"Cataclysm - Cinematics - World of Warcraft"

Welcome to the Blizzard Film Department. This is the team responsible for all the incredible cinematics that we see in every Blizzard game.
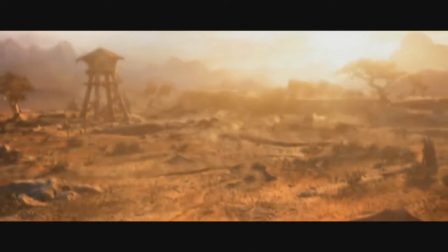(0:10)
Non-interactive cinematic sequences have been an important part of every game since Warcraft Orcs and Humans.
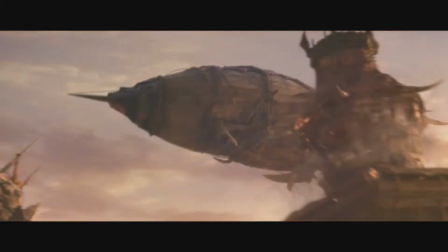(0:15)
With Cataclysm, the team has created some of the most amazing cinematics yet.
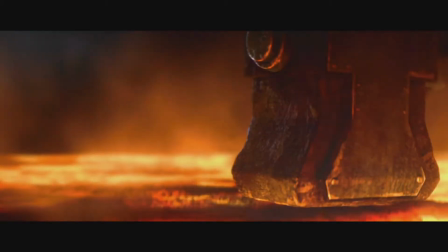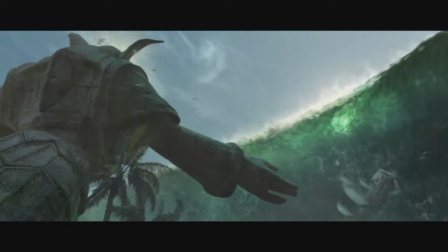(0:26)
The opening cinematic for Cataclysm is basically a disaster movie. When we saw the effects cinematic in storyboard form, my CG supervisor and myself, we both laughed a lot and just sort of looked at it and said, yeah, that's funny, where's the real cinematic?
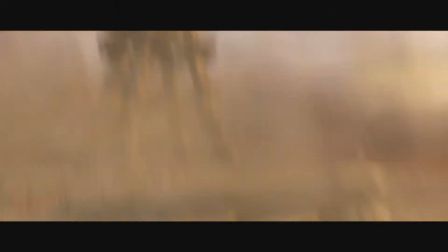(0:43)
Good joke, but seriously. Every shot had some sort of destruction or some sort of force or some sort of earthquake or wave or something going on. Having all these sets that we got to pull apart, I thought, well, that's just going to be easy, and I was wrong.
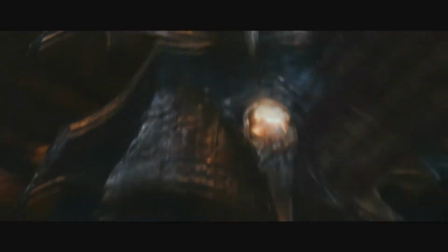(0:57)
We were concerned about not necessarily getting it done, but just sort of how it would all come together.
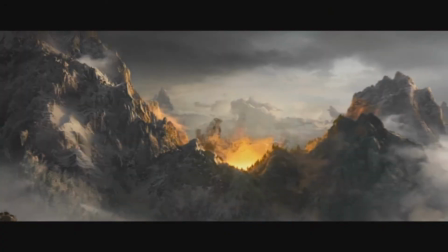(1:03)
Once we realized that that was actually the cinematic and got over gasping and so forth, looking at it and trying to figure out what was going to be the most challenging, was realizing that the biggest thing was going to be just the sheer number of effects that we had to do for the show.
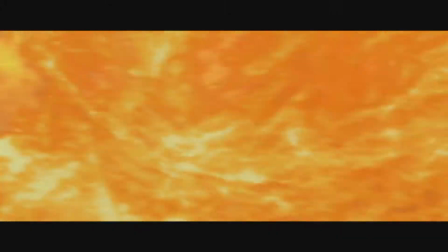(1:15)
But I think we were all pretty fairly confident that we would find a way to accommodate that and keep the scope of it manageable.
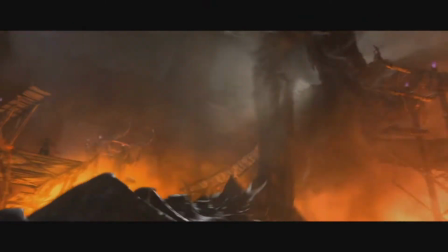(1:22)
It turned out to be a fun project just to have modeling build all these crazy sets and then set it up so animators could tear it to the ground.
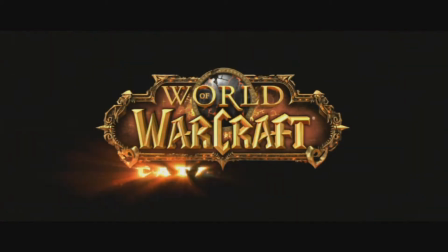From a visual storytelling perspective, we wanted to show the darkening of the world.
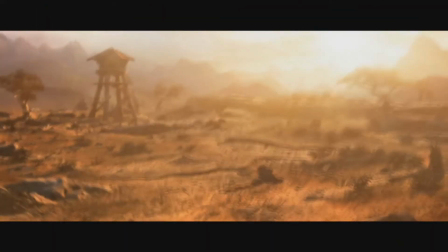(1:45)
We wanted it to feel really ominous. So when we first see Azeroth up top, you know, the sun is out, it's glorious, we showcase the beauty of the world.
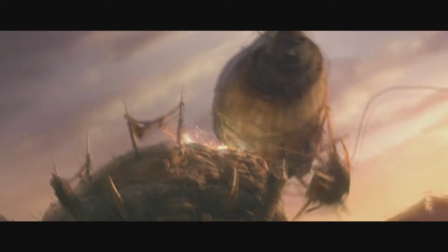(1:54)
And then progressively as we go through the scene, the sun gets lower in the sky,
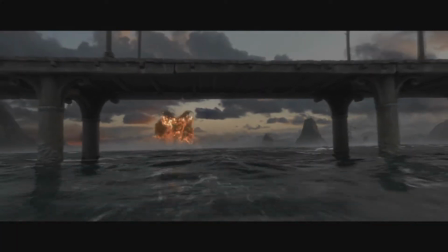(1:58)
the world gets dimmer so that by the time the Deathwing shows up on the gates of Stormwind, And the sky has gone dark,
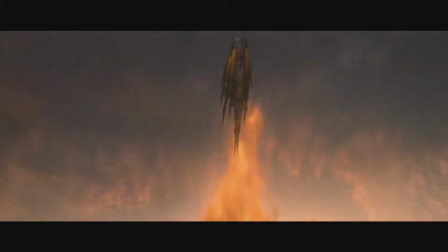(2:04)
the fire has spread in around the gates, and is giving us sort of an echo of that hellish environment that we started with. I try to give the audience a sense of progression of all the events that happened in the show, and hopefully to sell the skill and epicness of the whole thing that's going on, and also set up the momentum for the future events that will happen in the game. Initially, we also wanted to introduce our new playable races, the goblins and the worgen.
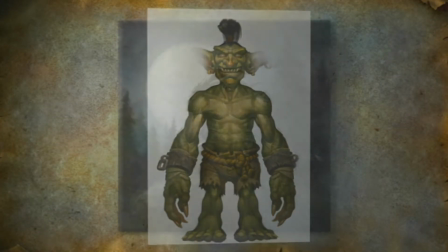(2:37)
We were very excited about bringing those characters to life.
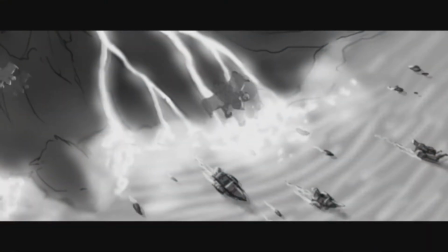(2:41)
We had storyboarded scenes of the goblins evacuating their erupting island,
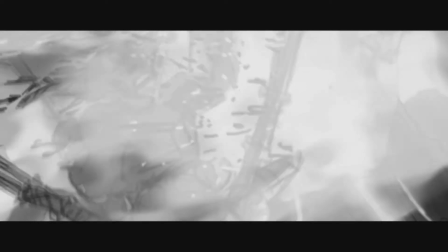(2:47)
and the worgen were going to spill out of Gilneas as the gray main wall falls down.
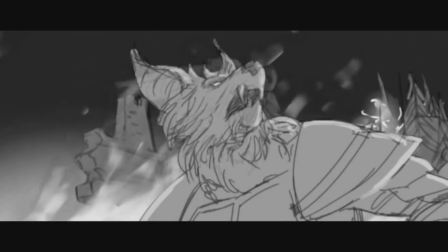(2:52)
It was going to be really cool, but then reality intruded because we realized that the sheer scope of the disaster effects was so labor-intensive that we were going to have to make some hard choices about what we wanted to include. So we ended up refocusing on the core story, which was Deathwing Devastates Azeroth.
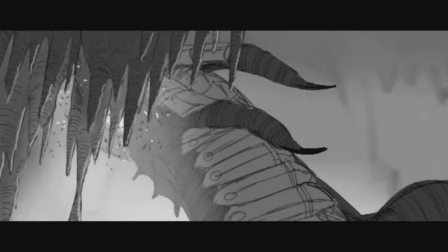(3:13)
And when we did that, it became pretty clear that as cool as those character reveals would be,
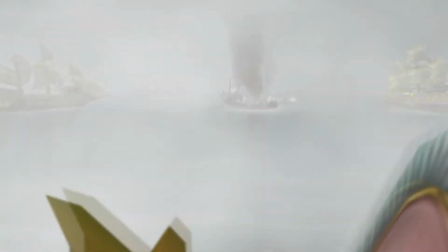(3:19)
that was the sort of thing that could be handled very well in gameplay and that it was probably better for us to leave those introductions to the game itself.
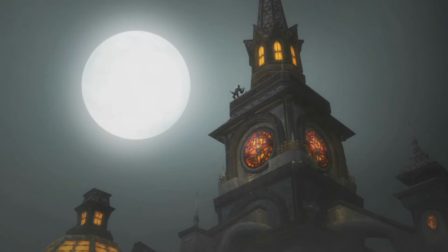One of our bigger jobs was just deciding what lands we were going to break. The wonderful thing about working on something like World of Warcraft is you have a very established set of environments.
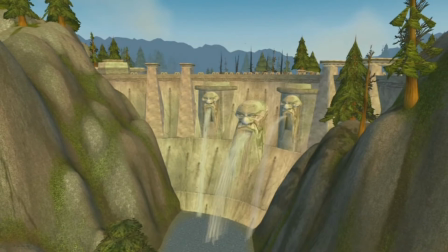(3:45)
Game team was very helpful in that regard. They gave us a lot to choose from, and then we worked with them to kind of whittle that list down. So many different environments, and then having those environments be interactive enough to be destroyed.
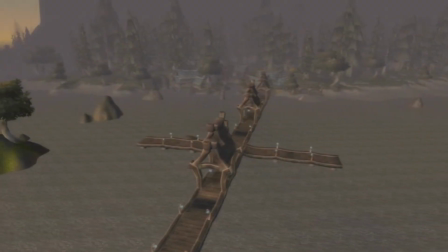(3:59)
Every environment piece that we saw in the foreground and a bunch in the background had to be destroyed. So it was a kind of an environment-driven production rather than a character-driven production. It's a lot different than animating characters, but it doesn't mean that you can't put a lot of character into it. Our big priorities were that we find places that were very iconic and recognizable to the players. and also, you know, we wanted both Alliance and Horde territories to be represented. You look at Stormwind and Darkshore and Loch Medan,
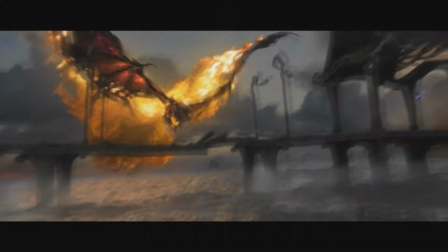(4:31)
for a player it's a lot like being able to say, oh look it's the Eiffel Tower, or look it's, you know, the Pyramid of Giza, or oh look it's the Statue of Liberty. It is really that iconic for them. We went through a lot of iteration to to capture the essence of those places,
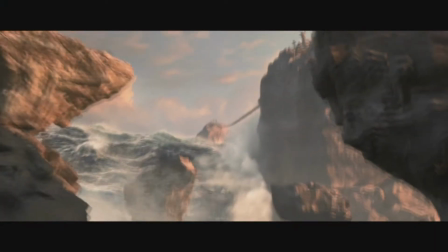(4:47)
but also ground them in this sort of heightened reality. You know, there's a really intense prospect trying to make all that work. Our effects team had to jump onto that just as soon as they possibly could, just to be able to finish on time. And they had way more work than we did. Like everybody else. Realizing that the effects were going from more of an atmospheric or look and feel type Thing going to more of a centralized character
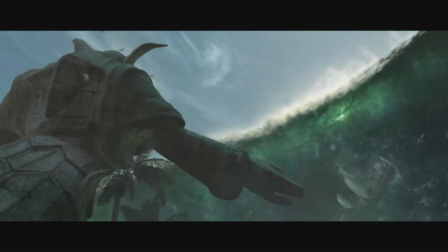(5:15)
was going to be a very big challenge for our group We had mountains of water and skies full of fire a lot of smokes
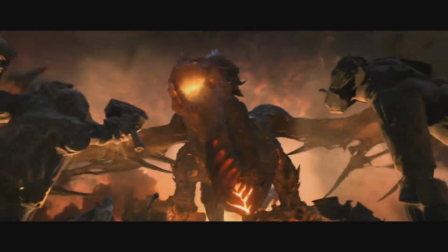(5:23)
Sparks lava effects dripping love us blowing mouth Anything you can think of we try to a variety of different approaches with the fire for
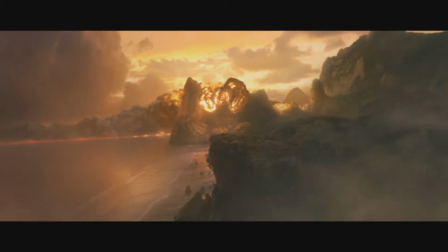(5:32)
Deathwing his size And scope of the areas that he's traveling over is enormous Deathwing is a really big dragon
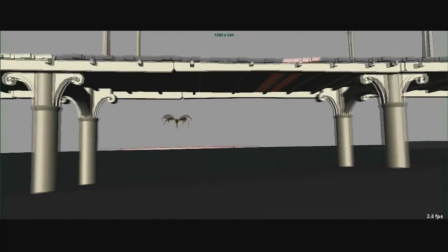(5:41)
He's like airliner big, right? He might be traveling as much, I think, in the Darkshore shot, as much as a mile away from camera and swooping over that in less than a minute. That presents its own unique challenges in terms of portraying that kind of scale.
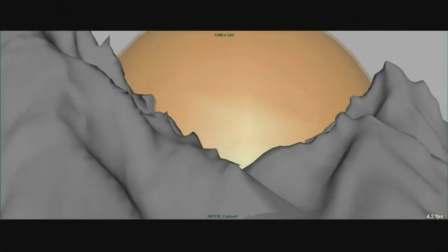(5:54)
I was very afraid on a more macro level that we would build a fire or build smoke or embers or what have you,
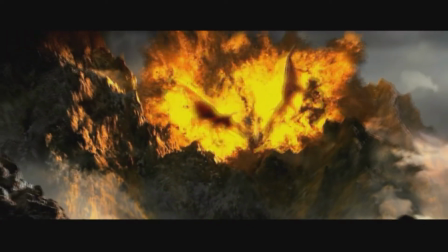(6:02)
and that we would not be able to convey how big he really is. We definitely went for a more particle sprite-based solution initially because that seemed to be the right sort of choice given the distance it was working. But it wasn't really giving us the look that we wanted or the feel of Deathwing's
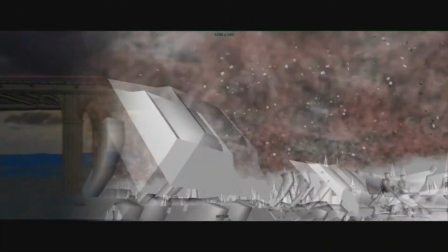(6:19)
sort of fire curtain and that magical sort of fire that follows him wherever he goes. So we ended up actually going to a fluid sim.
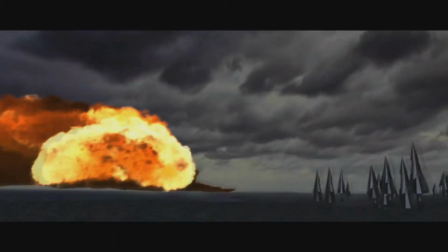(6:26)
It was one of the largest fluid sims we've ever attempted. We actually had to up the memory on many of our boxes to make sure that we'd actually be able to meet the requirements and the detail level that we really wanted to make. Another challenging shot was Deathwing emerging from the lava.
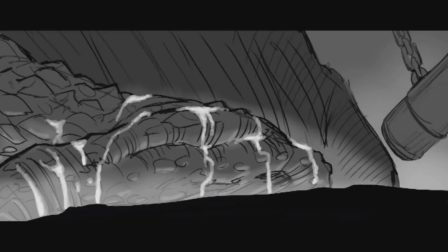(6:40)
We were seeing many, many different parts of the body throughout the entire shot, and we have to sell the weight the whole time along the way. We used to call that shot the Palm Olive shot, because he has his fingers in a bowl of lava.
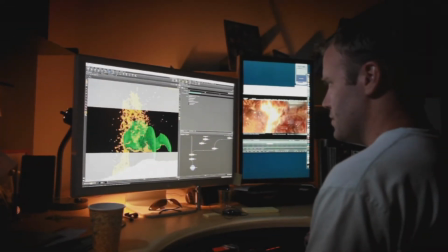(6:52)
His nails are being done as he pulls his hand out of that lava and smashes it down on the rock.
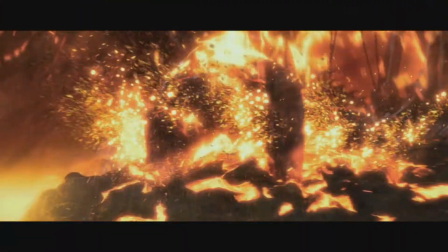(6:57)
Overall, Deathwing's texturing and his look has just been a benefit for us. It has really made our jobs a lot easier. One of the real pleasures of doing Cataclysm was getting to design Deathwing himself.
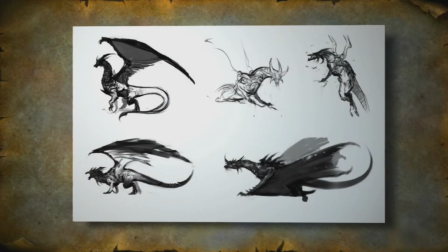(7:10)
We knew that we were going to see him from all angles, so he needed to be believable from all angles.
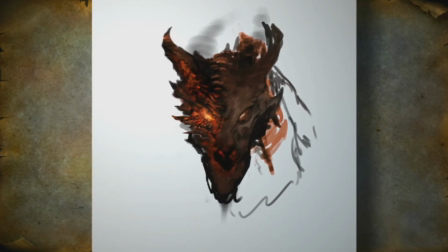(7:15)
So we give him the full treatment. I saw the concepts and the 2D animatic, so I got a good sense of what the dragon was about.
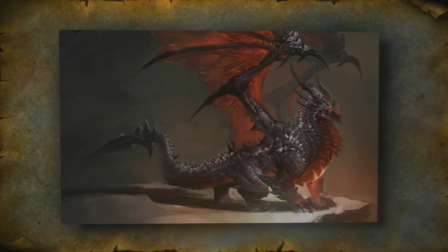(7:24)
I thought it was really cool. He has this inner evil energy inside of him that's bursting out.
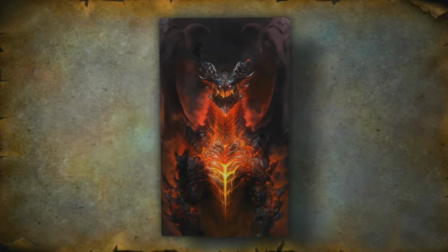(7:29)
He is so full of molten fury that he needs a metal exoskeleton, essentially, to hold himself together. And so, in addition to the neck and spine plates, which were more established in lore,
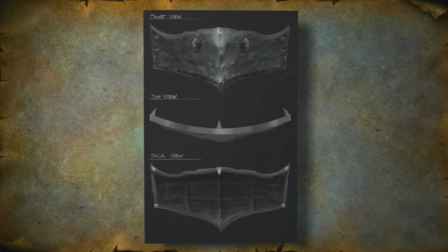(7:43)
we needed to make, like, metal staples, basically.
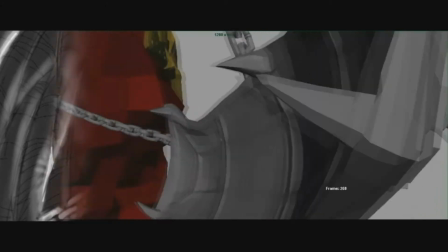(7:47)
I kind of saw it as metal stitches, kind of like holding them together, and there's, like, lava trying to seep out of it. My first impression, yeah, I thought he looked really cool, And I was pretty excited to realize him, or we, to realize him from 2D to 3D. When it came to rigging Deathwing, we used the same character TD that we used for Syndergosa from Wrath of Lich King.
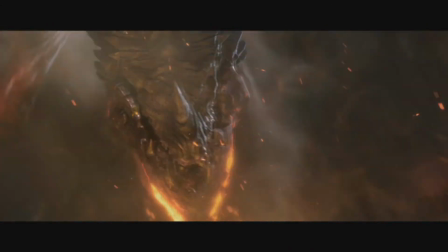(8:07)
And what that did for us was it allowed us to get a character up and running very quickly based on the previous techniques that we had used.